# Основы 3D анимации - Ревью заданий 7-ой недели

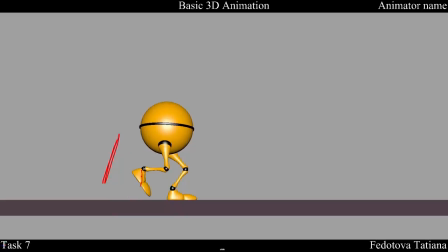(45:05)
Тут я бы чуть по-другому ногу вел. Вот так бы ее вел. Не носком вперед. Не выглядит интересно. Очень высоко поднимает ногу. Опять же, для мультяшной походки хорошо, может быть. Ну, мы, конечно, делали сейчас обычную походку, но может быть и так.
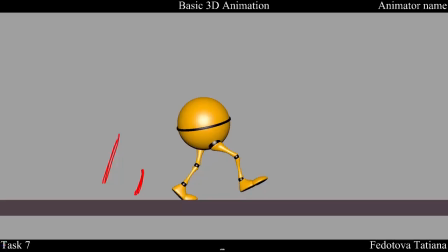(45:24)
За кадр до контакта я бы рекомендовал чуть сильнее ее разогнуть. В контакте прямую. Хорошо, вот так или даже еще чуть-чуть прямее. Не 100%, но еще чуть прямее. Теперь, вот это не должно было так сзади растянуться. Это что-то, ну, что-то уже не так с походкой.
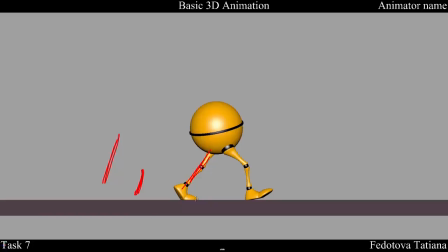(45:43)
Ему либо нужно ее уже начать поднимать носочек. В общем, эта нога на момент контакта и после, она не должна так сильно растягиваться. Ну, это уже слишком сильно. Ну, ровная она не должна быть. Так ему будет неудобно идти.
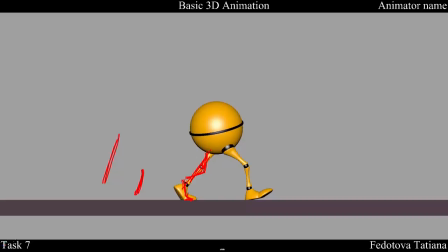(46:02)
Она как будто его задерживает в походке, нога. Так... Раз.
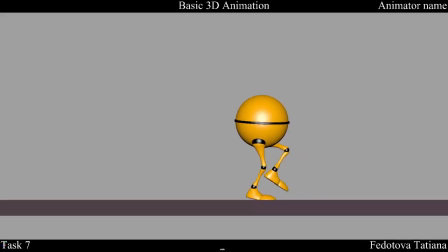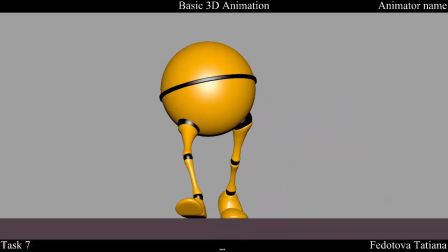(46:22)
Хорошо, давай посмотрим теперь вид спереди. Так, ну и включим посмотрим так.
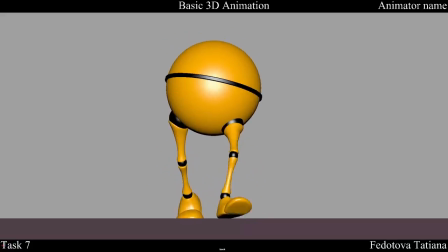(46:42)
Ну да, переносы с ноги на ногу веса чуть рисковато и не совсем вовремя, но из-за поворотов, что он резко поворачивается вот так и так, вот так, как бы, а потом вот так, эта стилистика как бы поправляет и
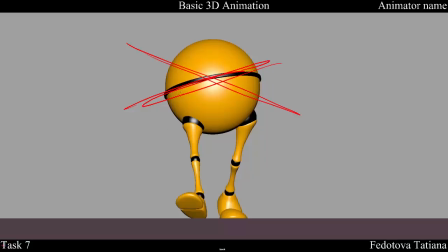(47:01)
стилистика его поворотов, наклонов по сторонам как бы поправляет то, что перенос его веса с ноги на ногу выглядит хорошо, ну как бы нормально, они здесь могут быть такими. Он вот так вот резво идет и из-за этого так,
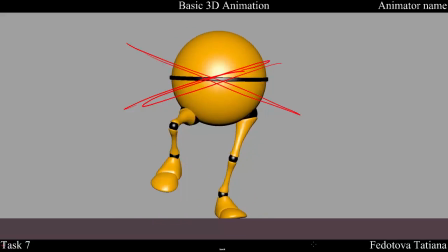(47:16)
как бы он идет под музыку, как бы под какую-то мелодию, как будто раз-раз вплывает в каждую позу, в какой-то ритм. Вот, и так может быть, ну как бы танцующая походка получается со стороны в сторону.
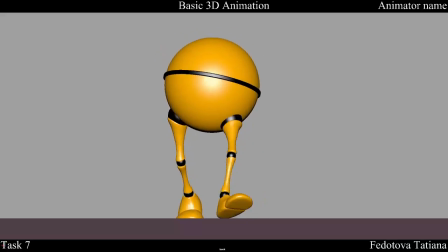(47:31)
Забавно. Но если делать обычную походку, то перенос веса нужно делать чуть позже, когда он приземлит ногу, тогда приземлил, и только тогда он сильнее всего передвинет свое тело сюда, а не сейчас, на момент.
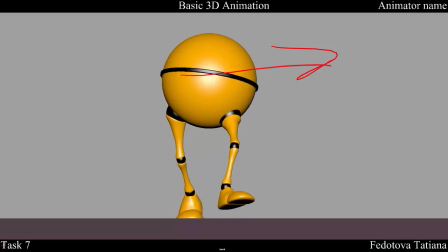(47:50)
И теперь, когда он примет вес на эту ногу, да, это заставит его тело нагнуться вот так вот, потому что, ну, нога упрется в бедро, точка опоры у тела и ноги получится здесь сустав.
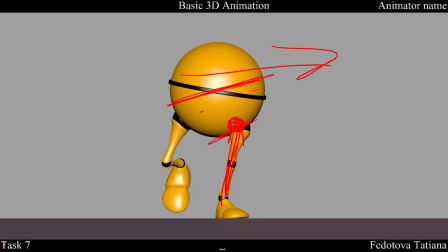(48:10)
И из этой точки опоры все тело наклонится ниже, как бы вот так, и, соответственно, у нас появится вот этот наклон. Но это выгибать во время
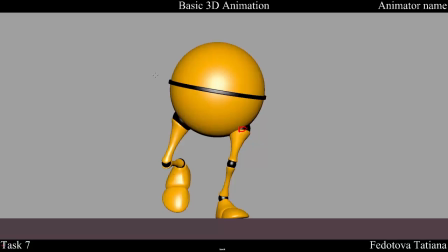(48:26)
пассинг-позиции персонажа вот так, это тоже хороший анимационный прием. Так создается более, ну как бы, даже не то, что более, а так создается другая мультяшная походка, когда персонаж как бы как медвежонок переваливается с ноги на ногу и наоборот старается выше поднять бедро, которое на самом деле
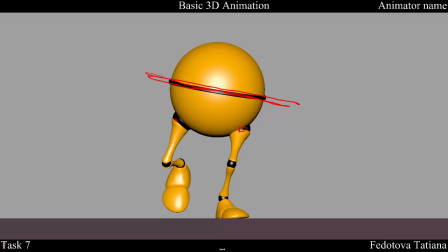(48:46)
должно было бы быть ниже. Вот, так что это нормально, это можно делать и так вот в этот момент, это можно делать и так, нету четкого как бы закона, что только так делайте, только так наклоняйте. В реальности, когда мы идем, эта нога опорная, мы наклоняемся, таз наклоняется в эту сторону.
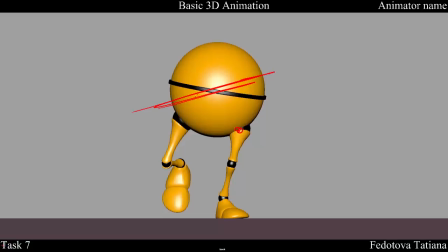(49:05)
В анимации мы можем делать и так, и так. И, соответственно, получаем, ну, просто другой характер походки.